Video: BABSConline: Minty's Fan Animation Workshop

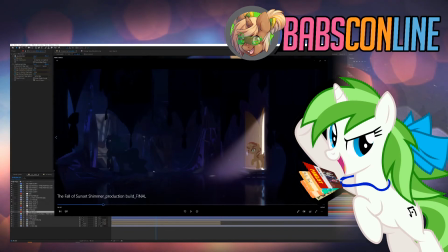Not only because of all the things that are around,
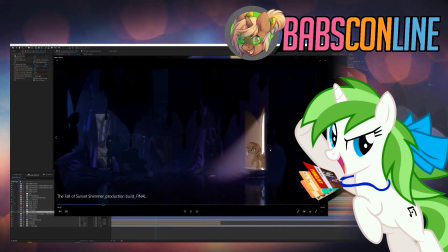different lighting, the fact that Sunset Shimmer is there and she's not wanting to shoot at Celestia in the face.
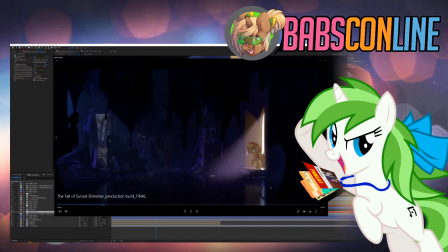Oh, one thing I noticed later was that I did some mistake with the compositing in that part.
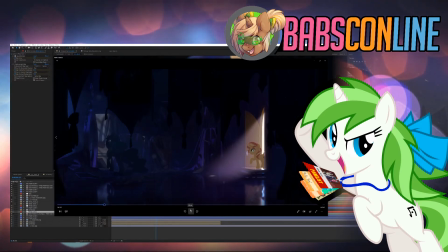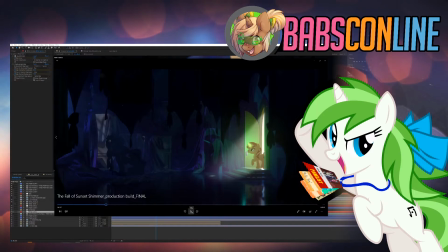Oh, and a funny thing with that shot, when you see Sunset just walking by this, and you have the lighting, and you have her shadow.
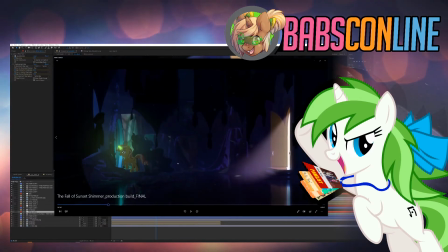I wanted to do that part in compositing, and I realized too late. Wait, that's gonna be a nightmare. How do I do that? The solution came much later when you get.
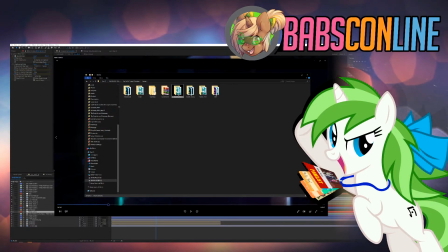Oh yeah, one thing with dividing shots like that. Basically, all the scenes are separated. So you have the opening of a project, you have the final scene, when the breakdown,
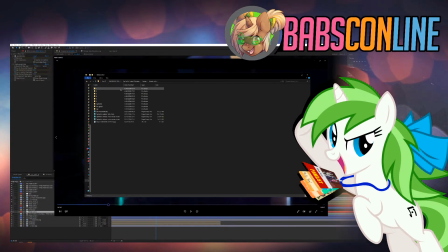when Sunset would basically just go away, but you had Sunset Pro shoot light.
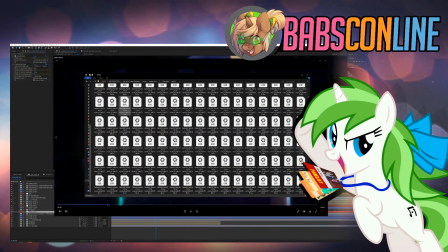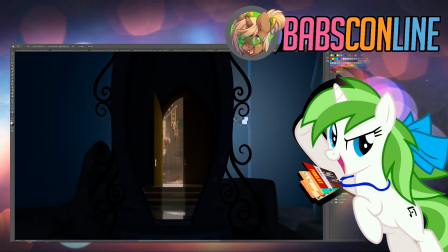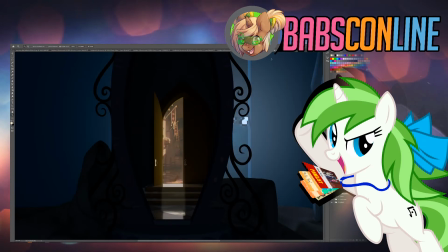And hope I am in the right. There we go.
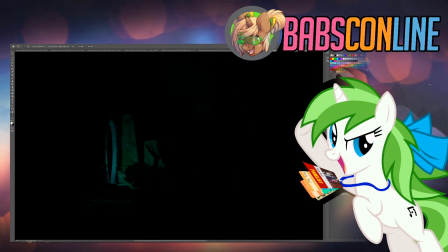So you had that light. So you crank out the exposure.
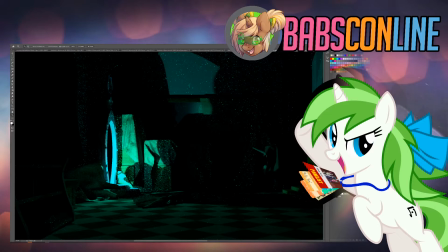Then you have the light that would come out of Sunset's horn. And actually, that one scene was all a 3D shot.
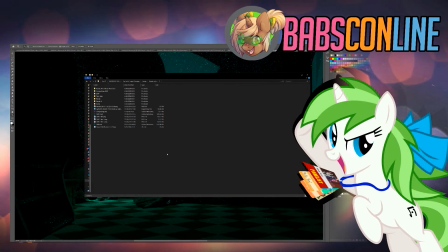Basically, what I did was that I rendered Sunset Shimmer as a 2D plane.
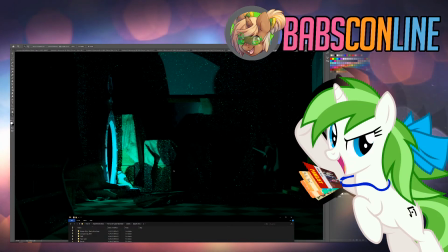I basically just took the that I had, and I just match moved the point light, get those lights to come out,
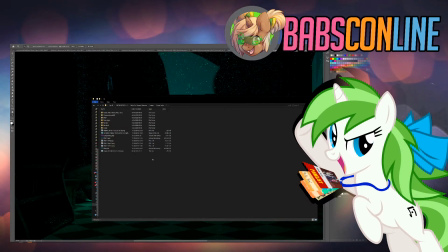and then I just added that light right back in the to actually get that.
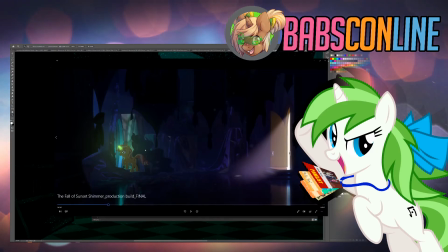And you all here, I didn't have
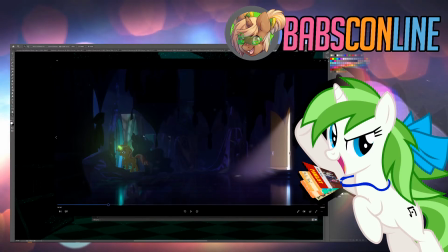animation for Celestia ready, so I just took a 3D rig, and it still worked pretty well.
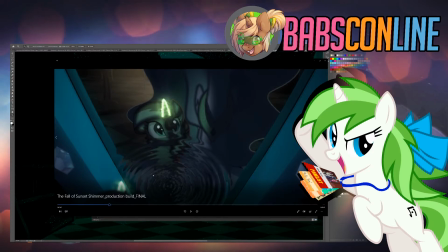And then you have those ripples in the same technique with those normal maps.
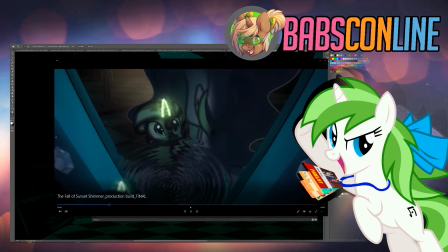It actually gives some really interesting look. There's actually an effect in After Effects that does something kind of like that, but the ripples don't bounce corners, so it didn't look as good.
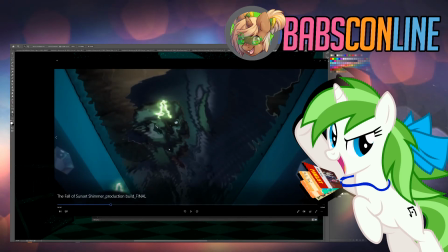Oh, and one thing that's pretty clever is that there's ripples that cover her lighting as well.
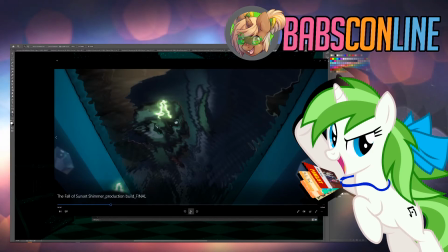You'll see her mouth, so I didn't have to lip sync that part.
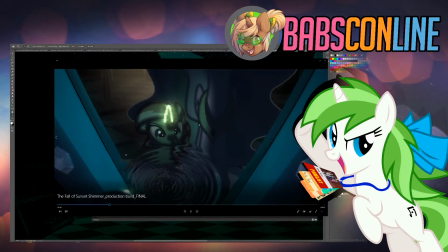So yeah, it's oh, and to cheat a bit, I added some side light, which is not really accurate.
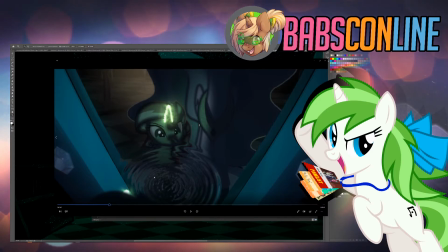It kind of treats it like it's the kind of part shiny and part diffuse.
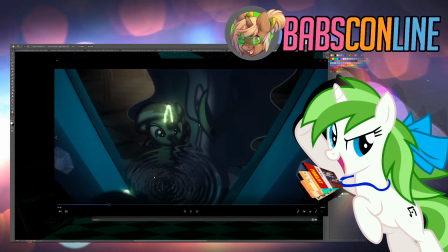Really accurate, but just looked much better, and actually
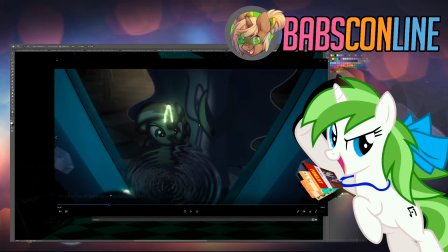gave some depth to the and yeah,
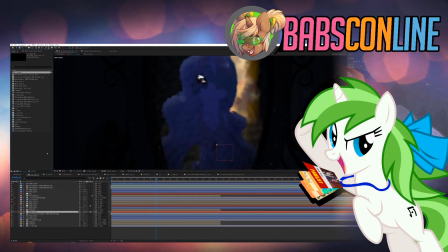let's show you really quick how that works.
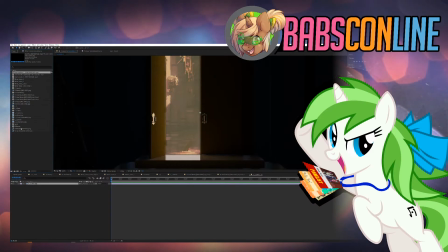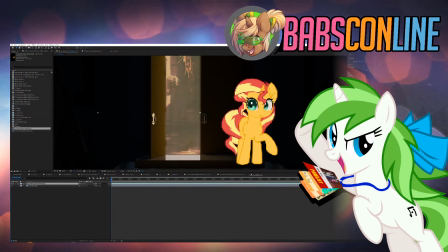So